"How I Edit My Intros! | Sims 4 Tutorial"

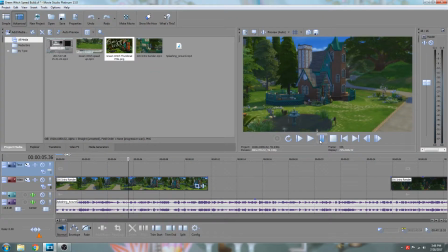12:27 Oh, is that?
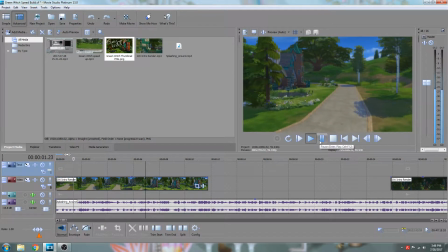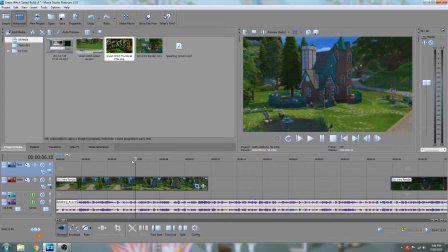12:36 Actually, that is about where I want it to be, I think. Just because I guess when I trimmed it, it fit. 1 second. It's actually a little bit delayed now. You can kind of see the camera angle slightly changes on the downbeat. And I do a lot of this. I play these over and over and over again.
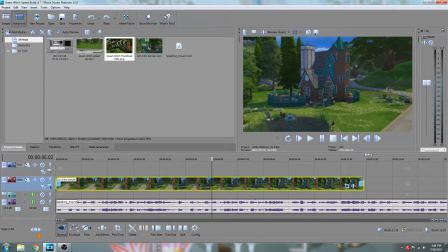12:55 These can take quite some time to edit, but I'm just stretching this out just a little bit. Although when you stretch out footage, you tend to lose quality, so I try not to do that too often. But let's see if the musical beat is a bit better now.
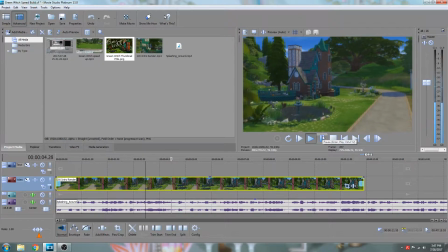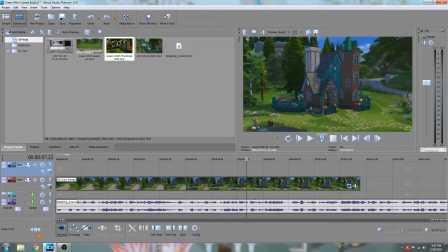13:19 I think that's good now. How it was. Whoopsie. But this is where I'm going to want the transition to come in. So I'm going to want to speed up this, because I don't want to cut it off quite here because it's not fully in frame.
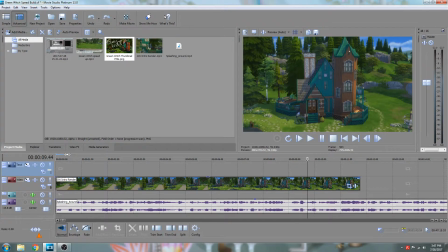13:35 Oh, well, it almost is. So going to cut it off when it stops moving. And that, I think this could be good. So it's one thing you can do. So this is where the new set music starts. You can kind of see there's this dead space here between the pause, between this phrase of music.
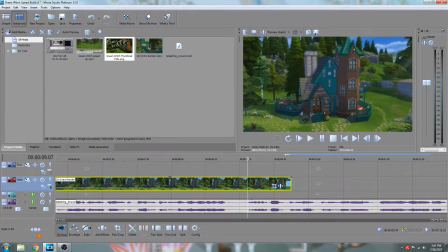13:54 And that's the new start right there. So you can either start transitioning here. And so what I mean by that is you take this is not what I want. Well, don't do that.
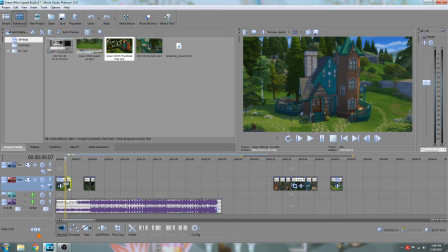14:05 I'm not quite sure what's going to be next, but you can either take this and start it here.
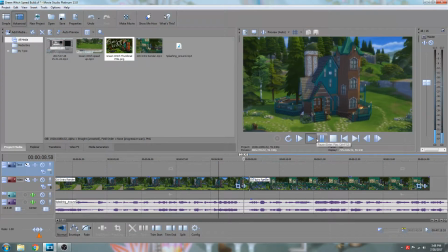14:11 So it would transition like that.
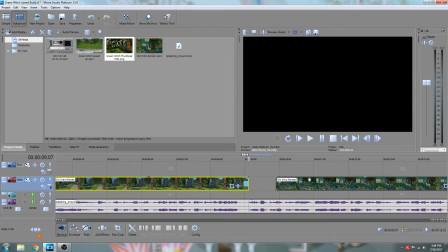14:15 But I find it's actually a bit better to have the new image already be the only image there once the music starts.
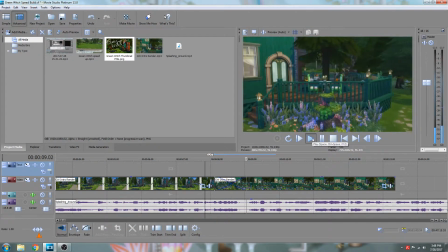14:24 So more like this. I think that kind of works.
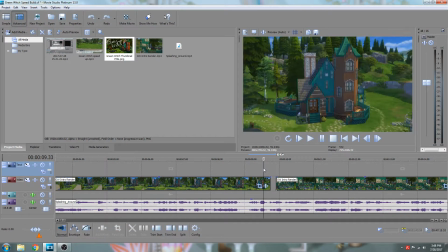14:29 Hopefully this is all going well. But to do that, I do want this to fully finish doing its rotation. So I'm going to go back to where that angle change was.
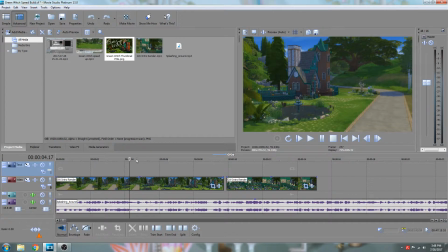14:42 See if I can find it. Okay, you can kind of see it when you go slowly, the change in camera rotation. So
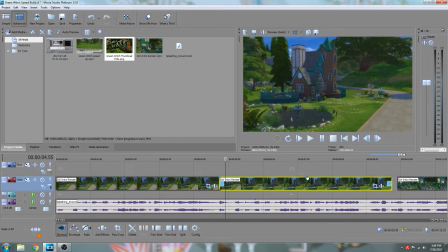15:01 I'm gonna actually split the footage in half here, and so I'm gonna speed up this, and I'll actually make the transition a bit more noticeable, which I think will be good for dramatic, and it also means I can now fit this in.
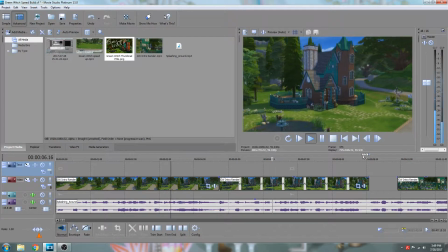15:15 So yeah, perfect.
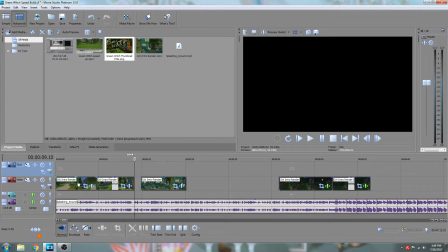15:22 So I now have the beginning of this and I have the end,
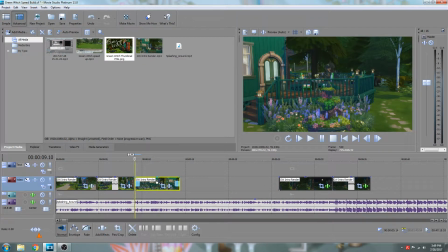15:26 and so now I have all of this space in between here to fill, and I do try and fit in as much as possible,
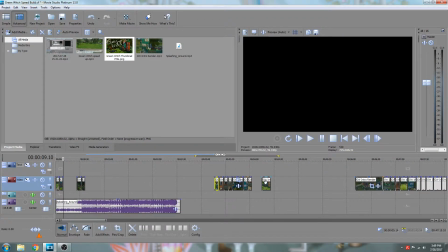15:32 but it doesn't always all work out. So I'm gonna round, I may need you.
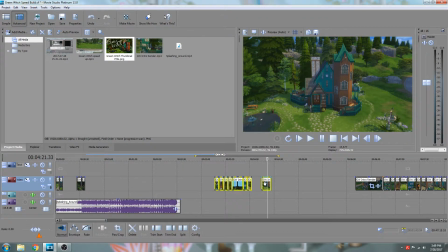15:38 I'm gonna round up all this footage. So not this footage, even if I sped up this footage, it just wouldn't all fit in there.
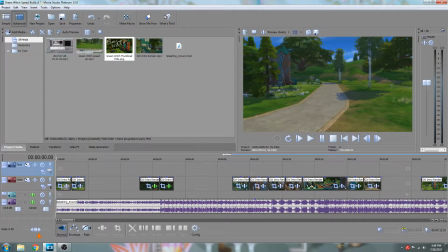15:46 So what I like to do, and I'm gonna just check the time real fast.
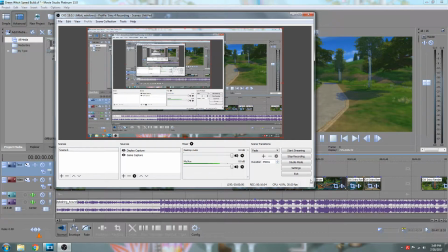15:52 Wow, we are already 16 minutes in. Yikes.
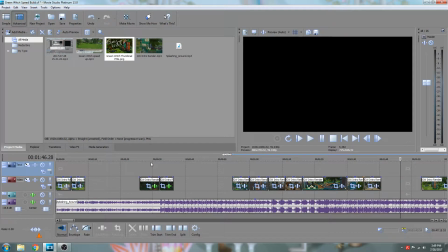15:58 Anyways, I think this one's going to be longer just because this is a bit more complicated than telling you how I shoot things.
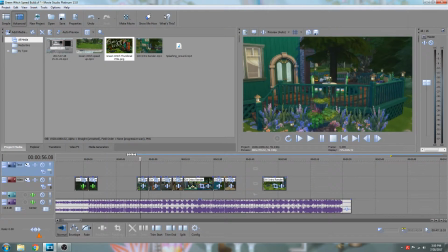16:05 That sounded bad, but so I like to start off,
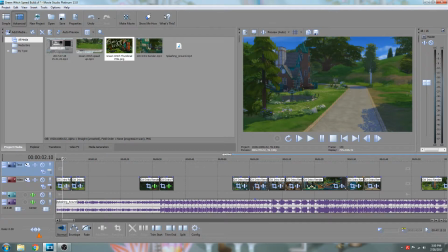16:11 unless I'm doing a room one, which is a lot harder, I like to start off with the exterior. And so this gave us a really good shot of the front of the build, so I don't know if we're actually going to be needing
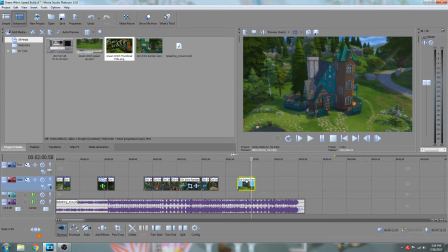16:24 this quite just yet, because if I add this in, it kind of is just, you can see it can be a little repetitive.